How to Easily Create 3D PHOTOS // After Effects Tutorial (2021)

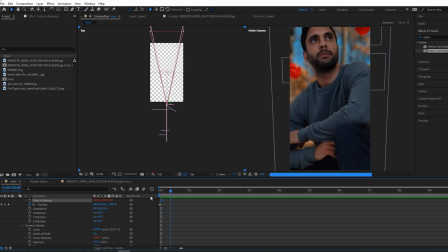688s
and the background out of focus and it will actually just stay on myself throughout the whole camera move and as you can see the leaves that are in the background as well they're out of focus pretty cool apart from my flip-flops that look ridiculous as you can see it looks a lot
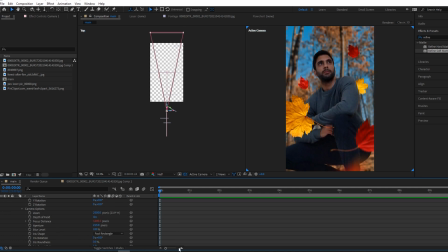707s
better with the depth of field turned on and you can mess around with the depth of field as much as you want here just as you would with a normal camera and you can put up the blur level like lower or higher the aperture much lower and higher which will you know make
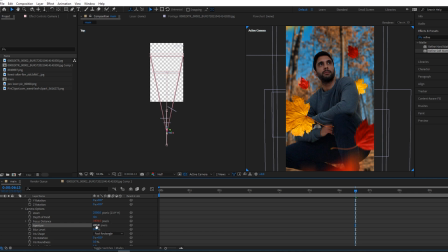723s
the make it more as if it's a higher aperture like a 1.4 or 1.8 or something or you can have more
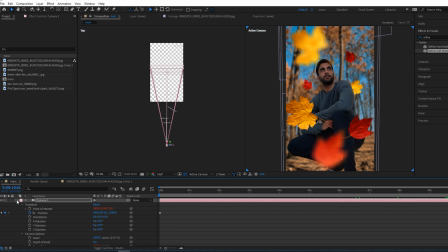729s
in focus depending on what you want that's i mean you could leave it there if you wanted that's pretty much it i mean obviously it needs color correction to try
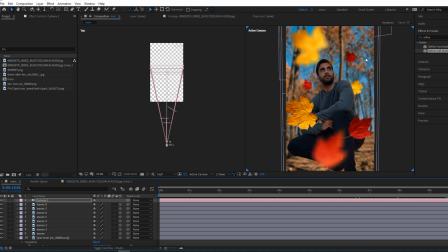736s
and match everything because the leaves are very very bright and saturated compared to the rest of it i'm pretty dark because i was shooting myself into a dark room so you probably want to go through and just color correct all these layers that's pretty easy to do just be as if you would
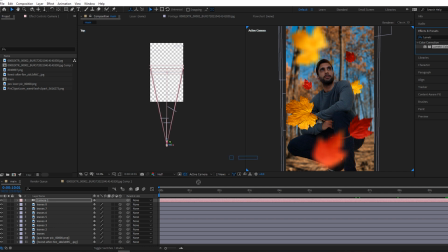751s
be in premiere pro to be honest you could just stick lumetri color onto the
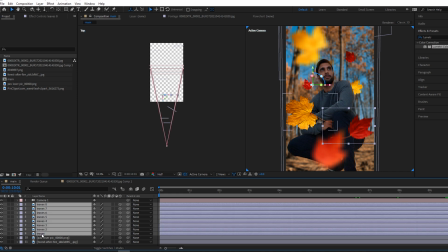757s
leaves so essentially you could just select all these leaves now just right
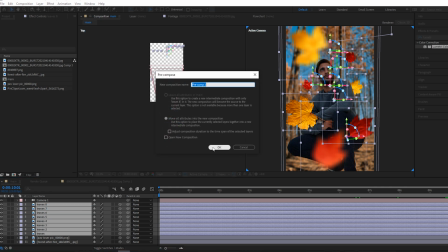762s
click pre-compose click ok once you do that it kind
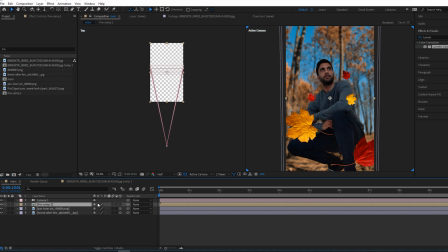767s
of loses its 3d ability so just come here and select this little icon here and it'll just bring back its 3d properties and then just stick on the lumetri color onto that pre-comp and just do what you normally do so I don't know probably just bring down saturation quite a bit sort
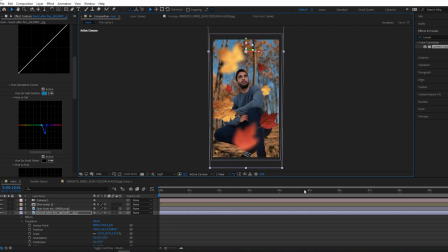788s
of starting to fit a little bit better in terms of all the colors together and for the original one that I did and I put on Instagram I bought in loads more leaves but obviously you know the process of that now so put in as many or as little as you want that
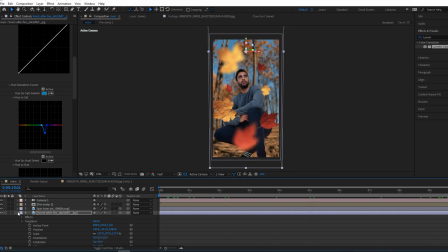805s
is the essential tips and tricks that you need the only other last thing that you might want to do is make these leaves move up and down.
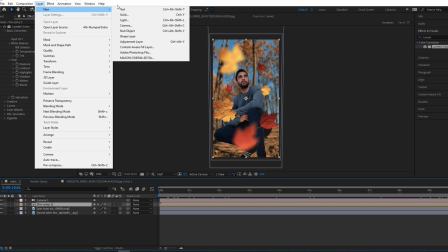816s
I added a little bit of movement to them so just go up to layer new null object and
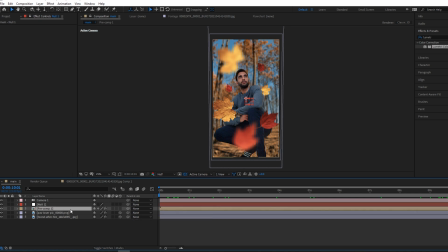823s
parent the pre-comp which has the leaves in it just so that you're not confused. That's the leaves. Parent that to the null and now we can just move this null around
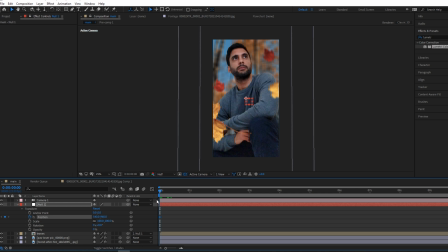837s
as well so position at the beginning position at the end and maybe just bring that a little bit of downward motion onto the leaves as if they're falling down you can see the leaves dropping down as the camera's moving
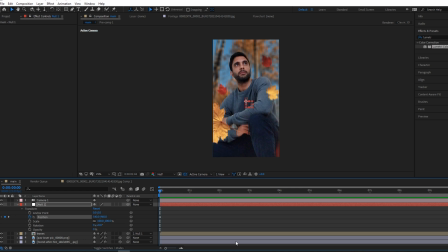853s
out me with my flip-flops on and yeah that's pretty much it guys